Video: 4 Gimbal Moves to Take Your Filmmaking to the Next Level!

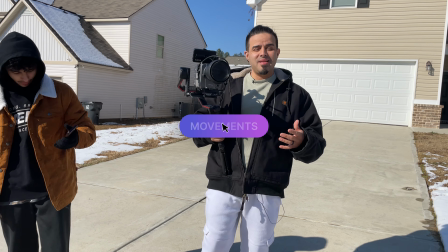[0:00]
Today we're gonna be diving into Gimbal. Today we're gonna be diving into I can't talk today.
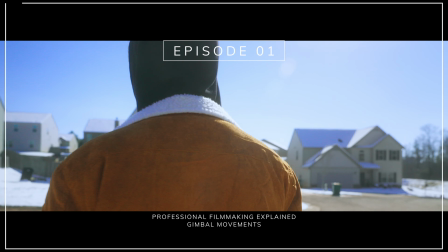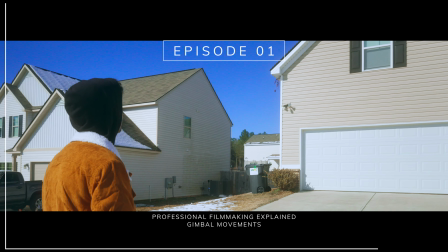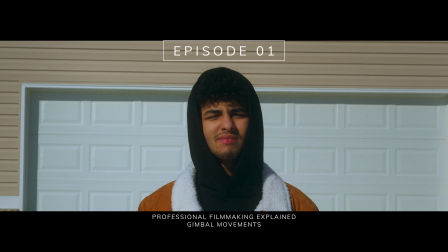What's up everyone? Today we're going to be diving into gimbal movements and how they can take your storytelling to the next level. Whether you're filming a cinematic masterpiece or capturing moments for a client, these movements can immerse your audience by adding emotion, context, and depth through visuals. The first movement we're going to be diving into is the crane shot.
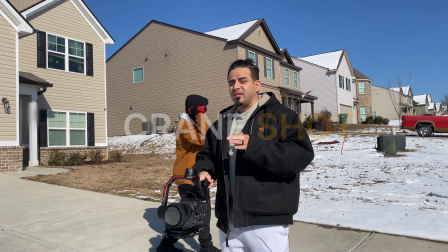[0:39]
What you're going to do is have the camera start super low at the ground, and then you're going to lift it up to reveal what's going on in the background or where your character's showing up to. So let's go ahead and try that out. This movement is perfect for establishing your character in a new location.
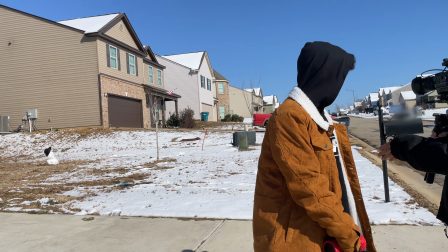[0:53]
So you'll be here and you're just gonna walk straight that way. It's a dramatic and effective way to introduce space and give the audience context. Next, we have the wraparound reveal.
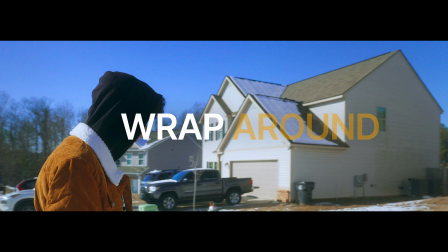[1:05]
You're gonna go the opposite way of which way your character goes, and then you're gonna reveal whatever you're trying to have in the shot.
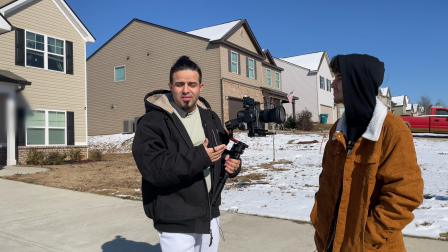[1:13]
So we're gonna have the house right now because we can't really go anywhere because there's snow and we can't drive.
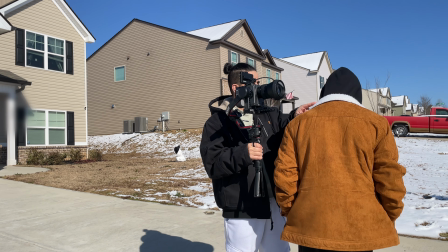[1:18]
So Jay's gonna be facing that way. You're gonna turn around this way, and you're just gonna look at that, and you're just gonna stay in the same spot, and you're gonna look around that way, right?
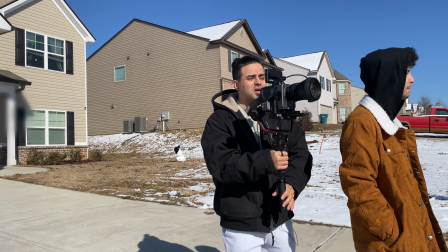[1:27]
Okay, so face that way. And then what you wanna do with your camera is you wanna come around the side of the opposite side of which way he's looking.
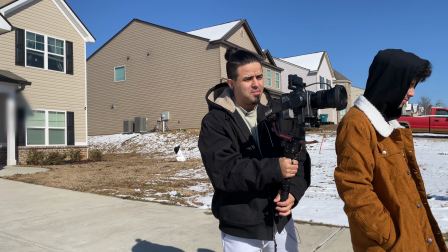[1:34]
So basically it's gonna be like this. Go ahead.
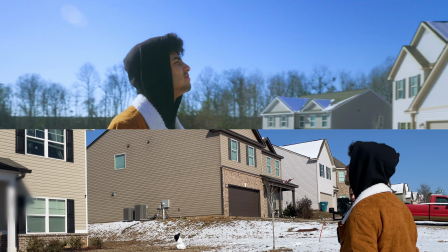[1:37]
This is where your subject turns around and you move the gimbal in the opposite direction, creating a dynamic reveal.
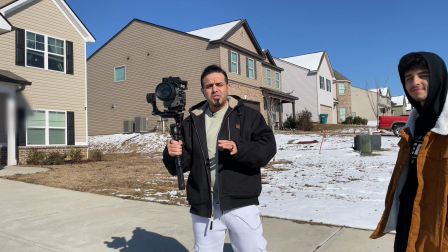[1:43]
That shot is either gonna show a person or something that they're trying to look at.
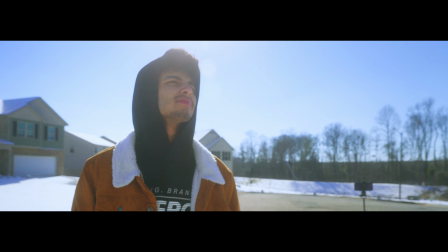[1:50]
Sometimes you'll see these shots in like movies where they're just like
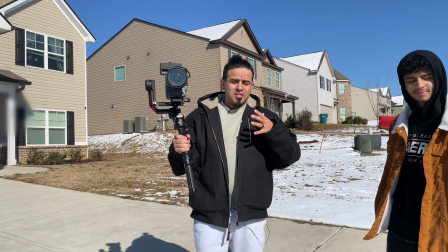[1:54]
trying to reveal like either an action scene or someone that they're gonna be presented to, if they're gonna shake hands with someone important,
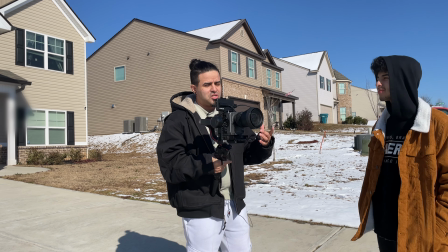[2:02]
stuff like that. So we'll go ahead and try that shot one more time. Go ahead and face forward
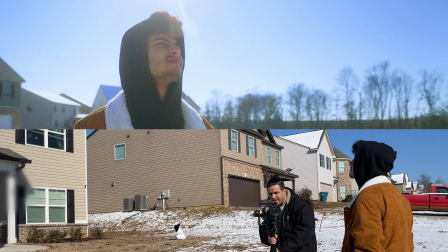[2:07]
and go ahead and turn around, and then you turn around and you keep the person, boom.
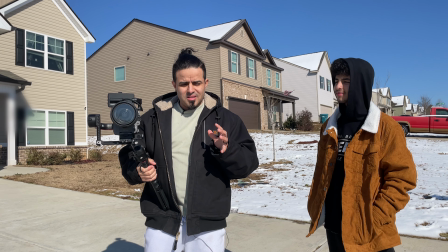[2:16]
It's a reveal shot, and it normally show like something crazy happening, like a lot of action happening in that shot.
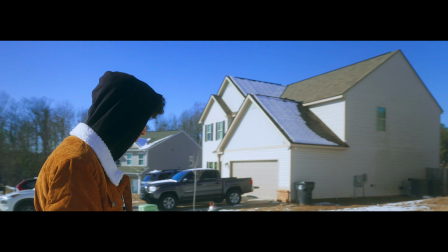[2:23]
This movement is great for introducing new characters, objects, or unexpected surprises within the scene.
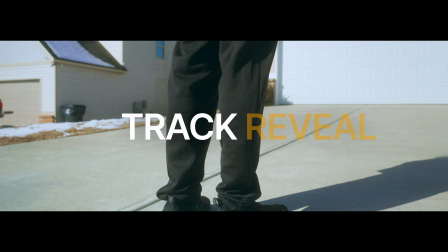[2:29]
Then there's the track reveal. All right, so this next gimbal movement is gonna be the track, where you're gonna have the camera super low to the ground,
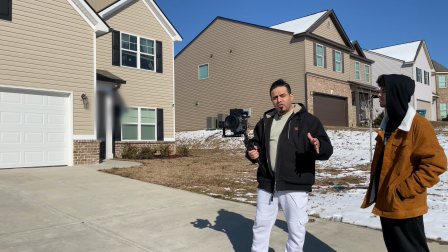[2:37]
and you're gonna be basically just following the footsteps of your character,
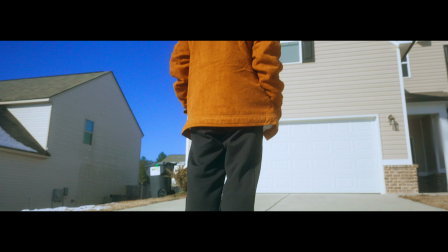[2:42]
and then you're gonna reveal by flipping that camera and tilting it upward towards whatever it is.
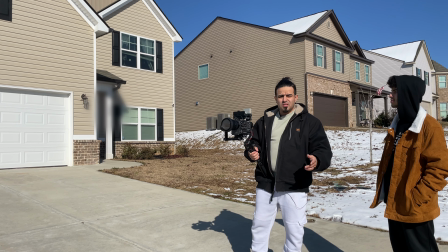[2:47]
So it's gonna be the tracking reveal shot. So it goes a little something like this. Let's go ahead and flip the camera.
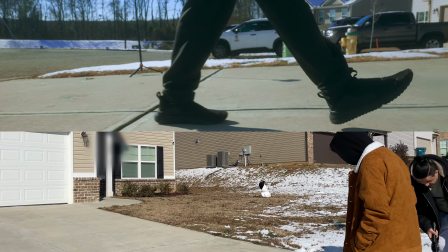[2:52]
In this movement, you follow your character without showing too much of the scene ahead. When they arrive, you tilt up and pull back to show where they are.
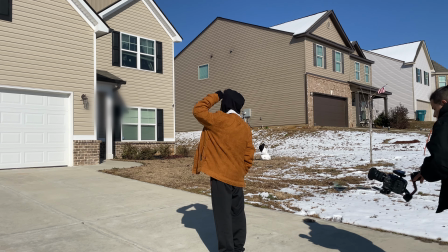[3:00]
It's a brilliant way to build anticipation and surprise your audience with the location. The fourth movement is the push-in.
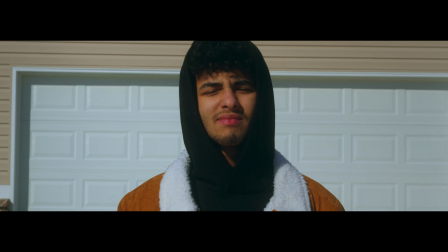[3:07]
This one is all about drama and suspense.
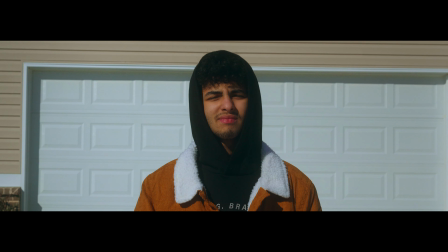[3:09]
Slowly moving closer to your subject adds tension and pulls your audience into the moment, making them feel the character's emotion or the gravity of the situation. These gimbal movements aren't just technical tricks. They're tools to help you tell better stories. I hope this breakdown inspires you to experiment with your shots and bring your audience into your scene. If you found these gimbal movements helpful, make sure to hit the like button so more people can discover this video and also level up their filmmaking too. And if you want to see more content like this, make sure to hit subscribe and comment down below. Let us know what you'd like to see next week. And remember, we post shorts on a daily basis and long form every week. So stay tuned for more tips to elevate your craft. Thank you so much for watching. I'll catch you guys on the next one.